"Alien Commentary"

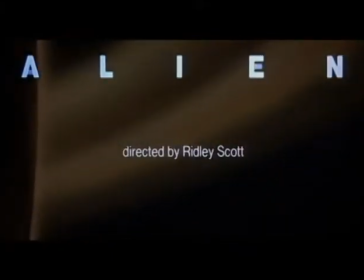7s
Alien the movie, directed by Ridley Scott in 1979.
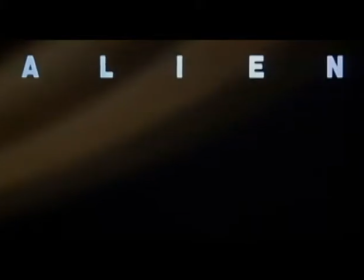12s
The film opens showing a vast expanse of empty space, emphasizing the feeling of isolation and emptiness.
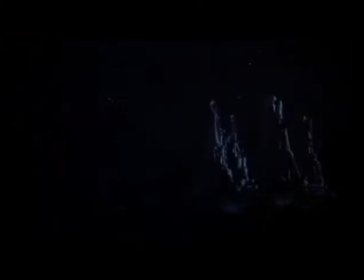20s
In the opening credits, we hear soft music, which is supposed to make us feel relaxed, giving absolutely no indication of what crisis will follow.
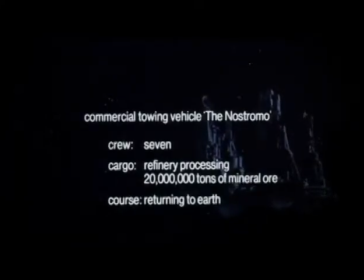27s
A large ship comes into view. It is the Nostromo, moving stealthily across the screen in a long shot. The way the ship is framed within the screen causes the viewer to feel tiny in comparison.
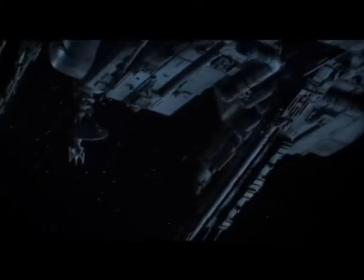39s
Nostromo appears to be a very large ship with 4 building-like structures with satellite dishes above them and half-spheres below.
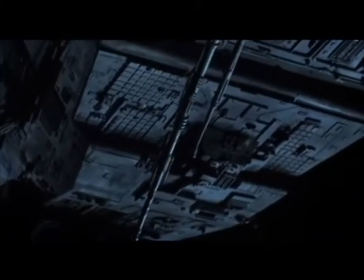47s
It is not at all like a conventional spaceship, but more like a futuristic city in space,
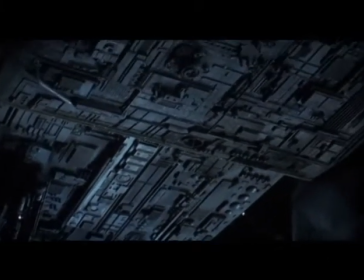54s
making the viewer's vision of the craft change to that of a home or a community in space.
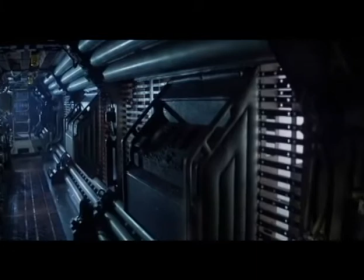61s
Later in the film, we can see the idea of living in space rather than just traveling in it.
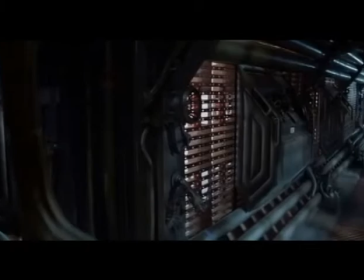67s
We see random close-up views of certain rooms with a tracking shot from the camera.
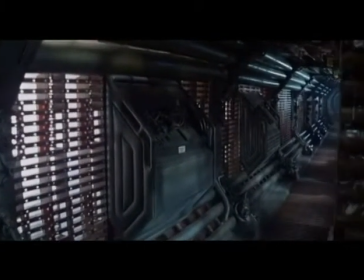71s
The camera turns around 360 degrees and moves along the ground as we see another room with several gadgets inside.
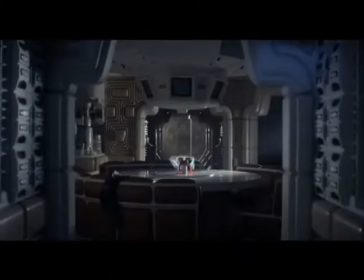77s
Close-ups of different parts of the ship with the use of a long take gives a mysterious, empty feeling because the camera is panning around in the spaceship, yet we see no human.
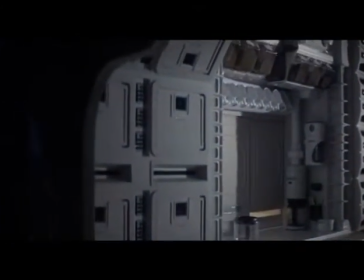86s
The interior shots were establishing shots to give us a sense of the ship's state of technology, the environment, etc.
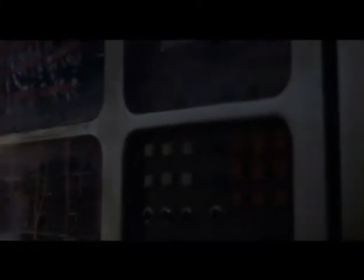92s
The view shifts to the ship's interior, which we see in a close-up shot, with the camera at eye level scanning each of the corridors.
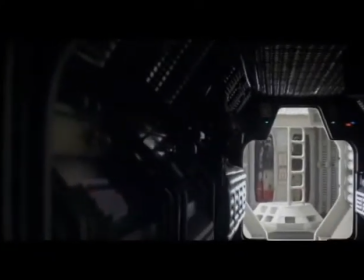101s
This is low-key lighting, which sets up the eerie, creepy feeling.
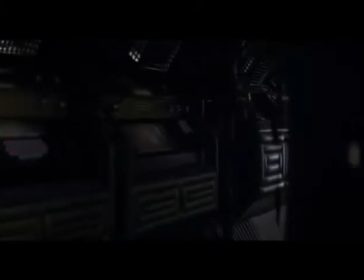105s
The only lights we see are coming from buttons, generators, and a few lights along the ceiling.
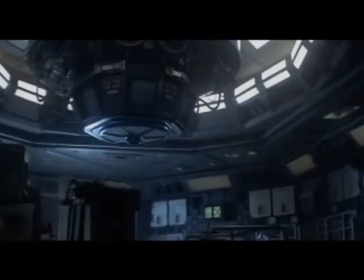112s
The scene shifts back into the inside, and the camera moves through long, empty corridors with exposed pipes, giving the impression of something left unfinished.
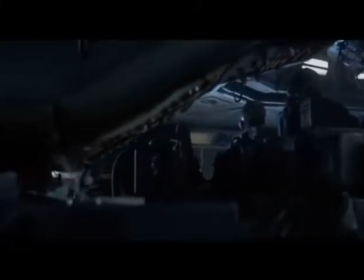121s
Throughout the film, there is a strong contrast in different areas around the ship: rusty, grimy, and unfinished versus pristine, white, and geometric.
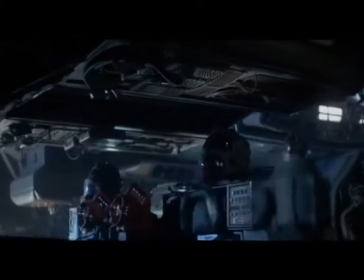129s
This can be viewed as the unfinished and exposed parts of the community that still need to be fixed to match better functioning areas of it.
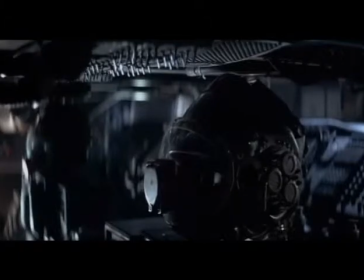137s
Through the silence, the knock that we hear signifies the presence of something.
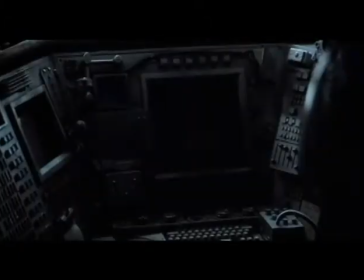141s
A computer turns on, and we hear typing, and a door opens.
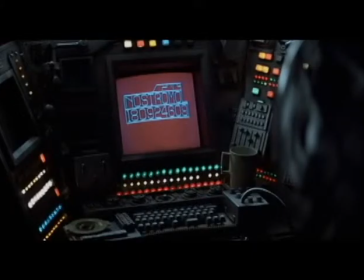146s
An octagonal-shaped room with a circular structure in the middle of the ceiling comes into view and appears to be an engine room
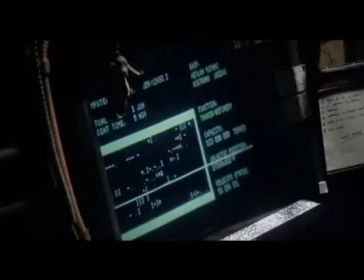155s
with a lot of machines, which is similar to the control room in that way.
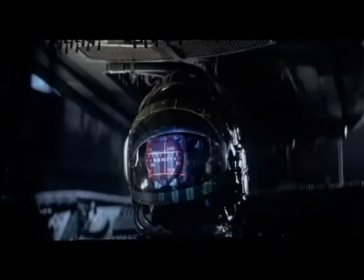160s
This shows that there is a connection between both rooms, the control room and the room in which they are
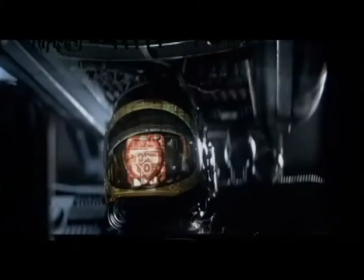167s
asleep, as well as the room in which they gather, emphasizing parallelism.
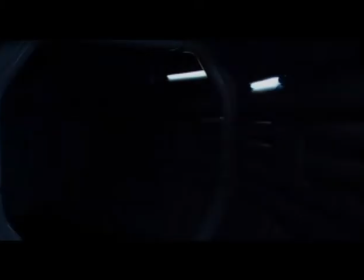173s
There is a shot of 2 helmets and computers with the use of eyeline match shows the communication and the advanced state of technology that they are using.
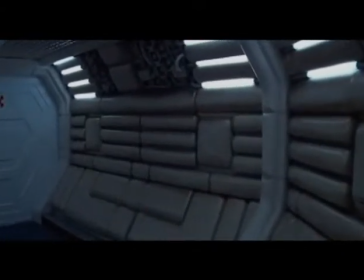180s
The camera cuts back and forth between the 3. Throughout the opening scene, we see random objects moving,
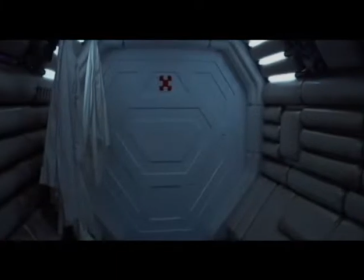188s
giving a sense of or foreshadowing that there is another identity on the spaceship besides the humans.
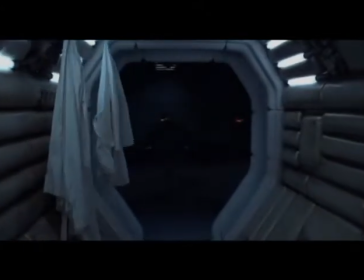195s
The scene dissolves to a closer view of crew members sleeping, showing a calm state.
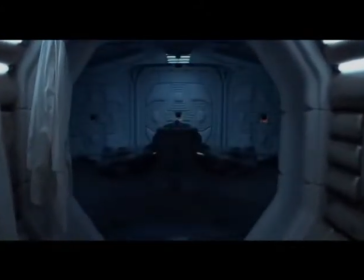203s
Shot of the crew members from another angle with graphic match, which makes for a smooth and continuous transition.
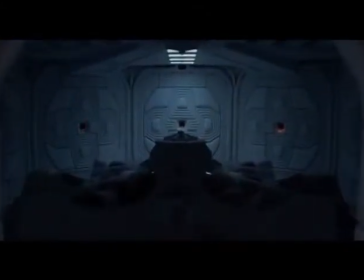208s
The camera moves very slowly as if someone is walking down the corridor and then stops to watch the door open to sleeping crew members.
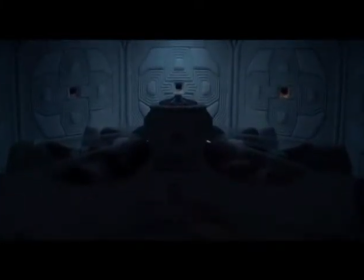215s
The lids of the pods open simultaneously, and slowly the sleepers begin to stir. It is the crew of the Nostromo awakening from the hyper sleep.
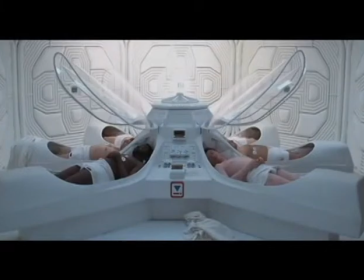226s
The lighting, this shot, makes the scene very bright and crisp.
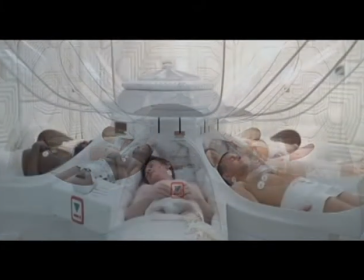232s
As we watch the recently
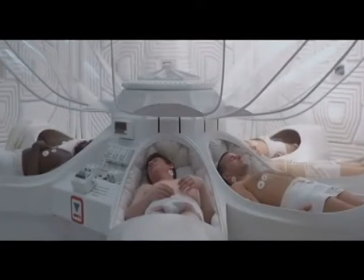236s
aroused crew, everything in this room is white and bright, which adds to the sense of awakening. The ship is called Mother, and as a comparison to awakening, giving birth to the crew.
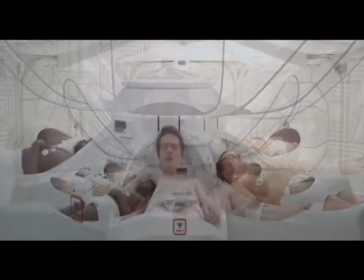253s
We hear a yawning sound of someone breathing.